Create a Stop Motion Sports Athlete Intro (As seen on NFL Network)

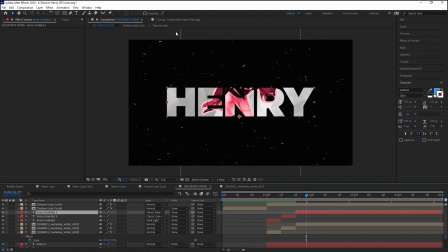256s
This is a part where, huh, that looks pretty cool. Wow. So you can see, amigos, that just by experimenting, you can get really cool stuff.
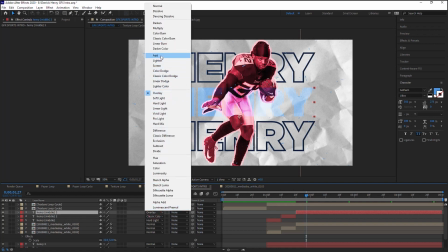270s
And this is the part where it gets fun because this is where you're in the lab. You're experimenting with different things.
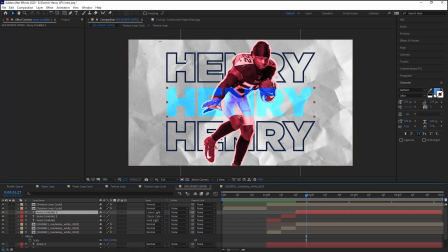277s
And sometimes by trying things out, you can get really cool looks.
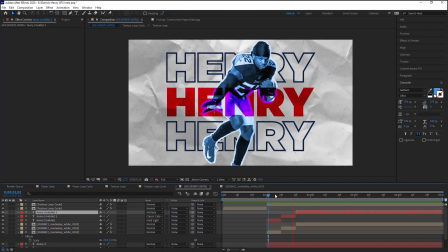283s
Well, we'll leave it like this for now. Let me see. Okay. Yeah, we can leave it like this.
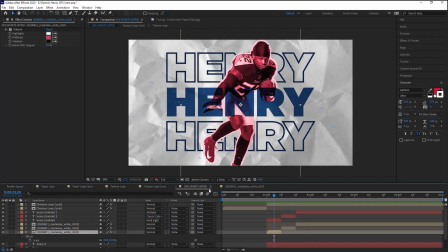289s
And we can also add a drop shadow to the cutout.
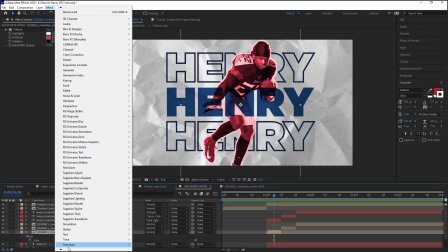295s
Effect, go down to perspective. Let's see, where is perspective? Right here, drop shadow.
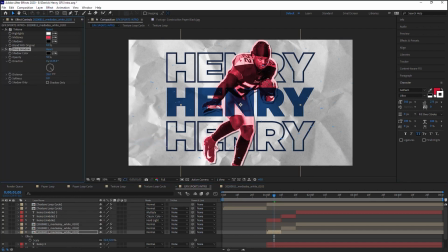305s
And let's change the distance and let's soften it up. Maybe 20, maybe make it 25. And we can copy this and then paste it and paste it.
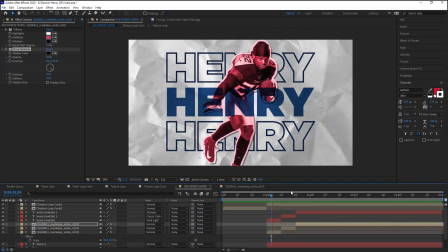323s
So it makes it stand out a little bit more. Okay.
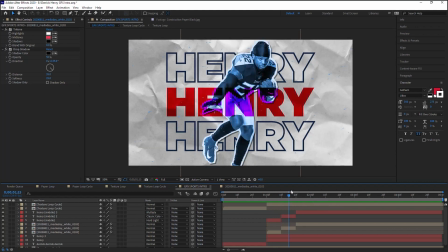329s
And remember, there is no right or wrong way of doing this. This is totally up to you.
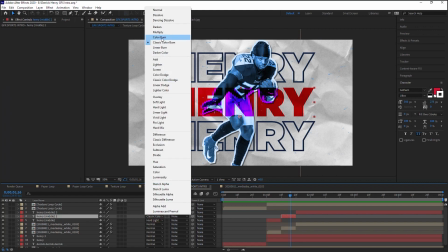333s
I actually didn't use this blending mode, classic color, but just giving you different ideas of what you can do.
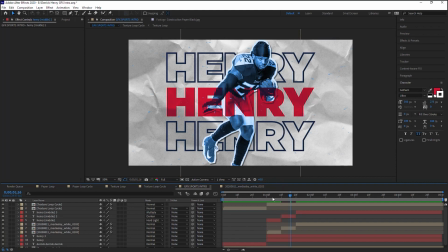340s
This might look better, this one. Yeah.
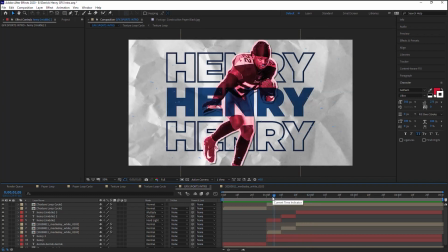345s
Yeah, just play around. This is the part where you have fun and you play around. But I'm giving you some ideas that you can definitely start out with.
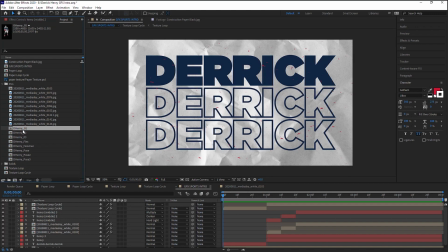353s
Now, for the first part, what we'll do is these are actually the ones that I cut out for the Derrick Henry piece.
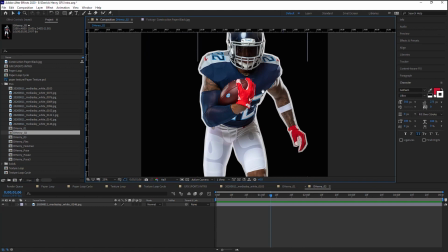361s
So we'll use some of these. Now, you can see that I try to select shots where there is a continuous motion, where it looks like he could be in motion. It's the same movement. And that works really well when you're doing these stop motion.
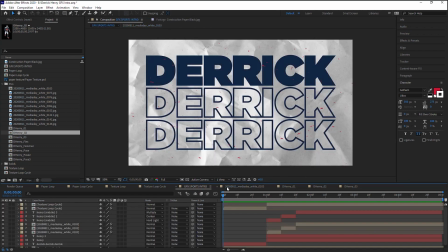379s
If you can create something that looks like it's the same movement, it'll work even better. So we'll do that. Let's just color code it, make it blue. So we know that's Derrick Henry. And we'll use this one. Let's go bring this one down here. Bring this one down here.
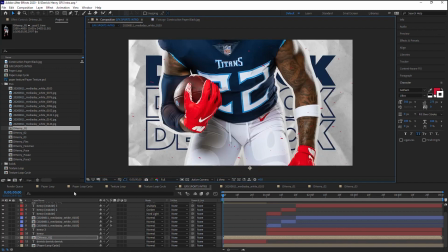401s
And let's bring it all the way. Now let's put it over the text.
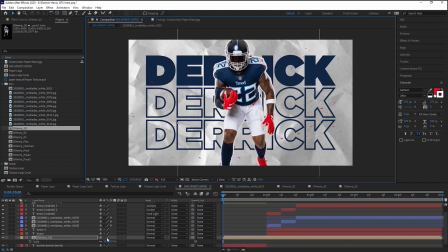407s
Let's scale it down. And what we'll do is we can scale it down here.
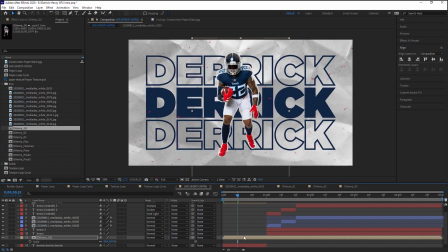415s
Let's make sure that it's in the center. And we'll splice it at 10 frames and we'll swap it.
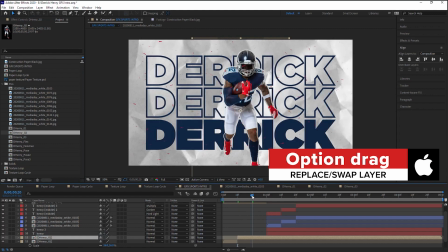425s
Let's swap it with the second one. And then at frame 20, splice it and then swap it with this one.
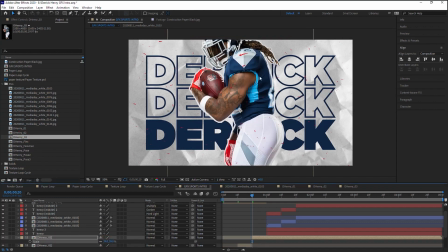433s
And then this one, we can increase the size and go like this.
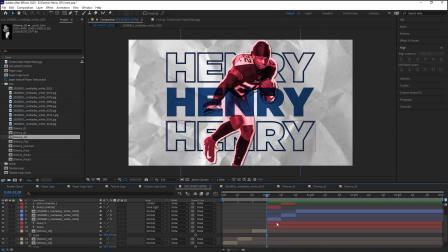441s
And here, let's splice it and delete this one. I'm gonna color code these three.
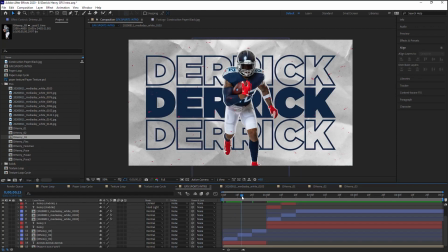449s
So we know the blue ones pertain to Derrick Henry. Okay, so this one could be small, and then this one we can scale it up a little bit more, maybe about this 26%.
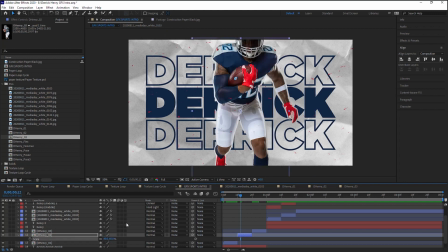460s
Let's see, 40. No, that's too much. Let's see, 35.
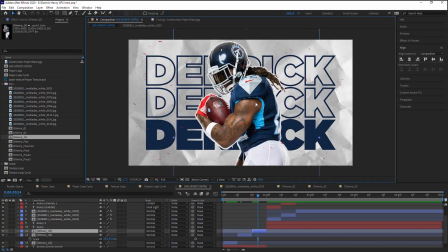466s
And then this one could be, let's make it 50.
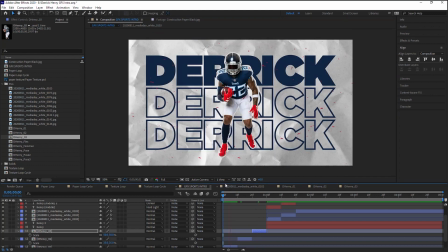471s
Let's make it bigger. And these are high res images, so we can go pretty big. So we can do something like this. You can see the continuous motion really helps going from this frame to this frame or this section to this section,
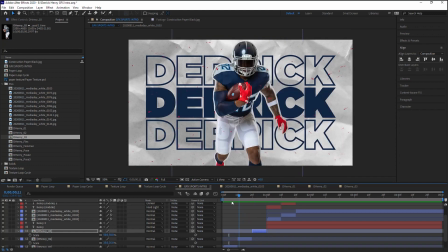486s
and then boom, he turns to the side. So by simply having
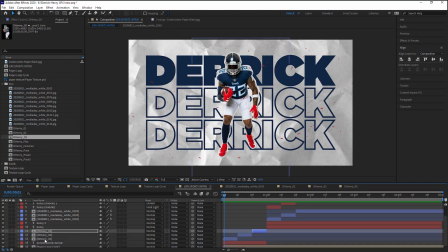491s
some movement that seems like it's the same movement and just scaling it up helps a lot.
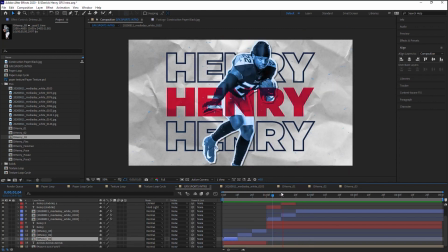498s
And then this one is just having fun with colors. You can have fun with colors. So let's check it out.